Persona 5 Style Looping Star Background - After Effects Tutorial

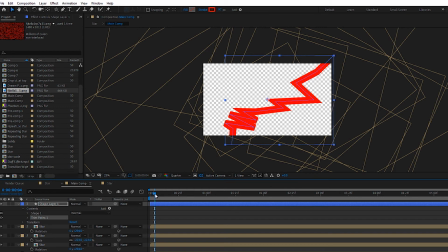894s
So we're going to trim path and We'll have this come in
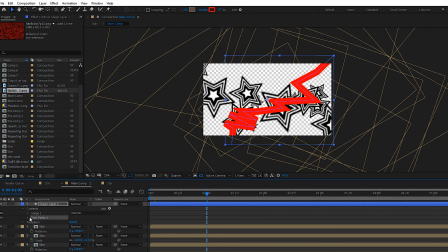899s
Around one second, so change the end to zero here and
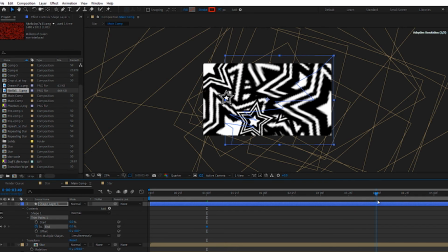906s
We'll have it be completed there And then we'll add another keyframe there just so it stays at 100% there and then we'll have it go away
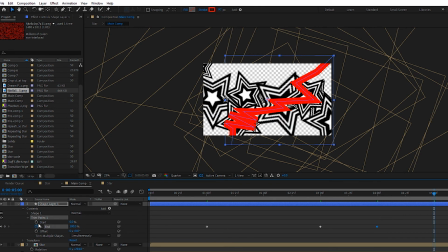922s
At five so then this point you want to hit Start there Actually, we'll move that back a little bit Hit the start point bring that back and hit the start point to zero so that way it kind of draws itself in and
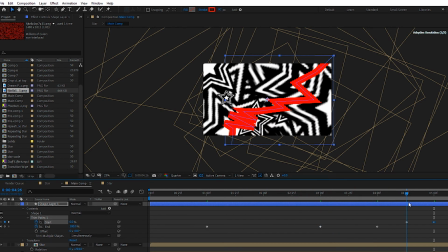941s
Then it follows the same path and erases itself and
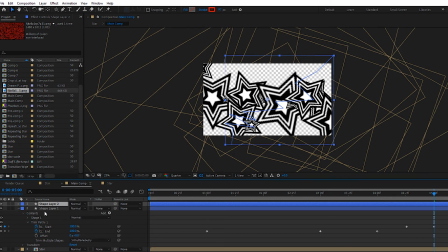947s
Then to make it look even more like the game will duplicate that again I'm gonna move this below. I'm just gonna rename this to Drop shadow Or it could disappear And I'll change this to black
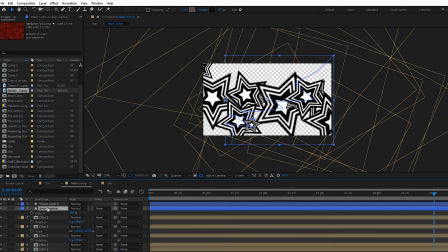965s
And then we'll hit T on there and we'll drop the opacity down to we'll try 60 so then Change the position and just drop that
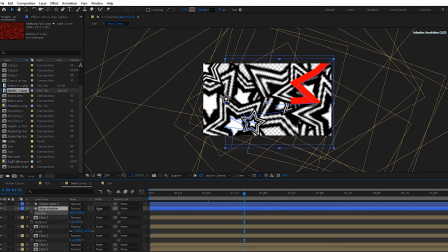980s
slightly below it And you can add it slightly to the right and now If I put the background on for a sec And just delete some of these
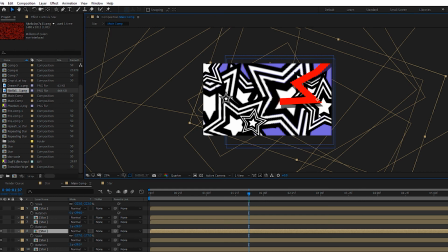998s
Well, you can see there so it's got a well basically yeah, like a drop shadow and It's running at the same time. So it should come out and look quite
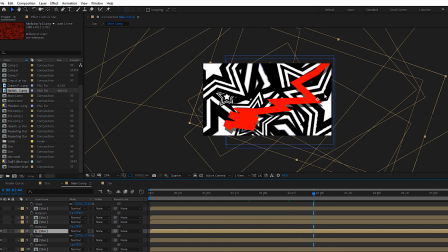1012s
Realistic so you can see there It looks like a reasonably good drop shadow if you wanted to you could stagger this just a little bit and that means that it comes out slightly slower
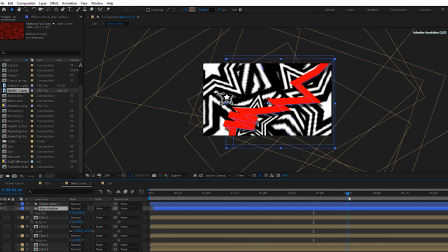1027s
and you can play around with that so that's basically the composition finished and I would say just kind of play around with it in your own version and you'll probably do a better job with the line than I did here but I said that's basically it so I hope you found this useful
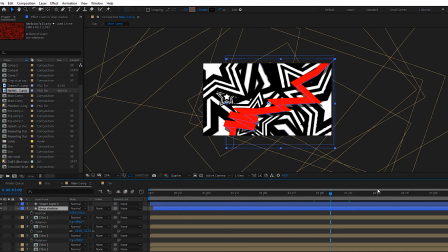1046s
and I'm gonna have some more tutorials probably told a little bit
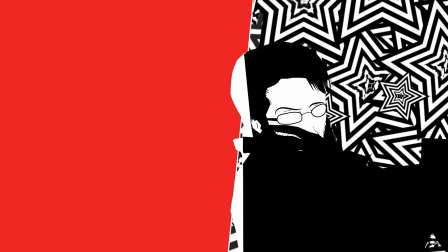1051s
better than this one I might have to script something out but anyway thanks for watching I don't have an ending so yeah bye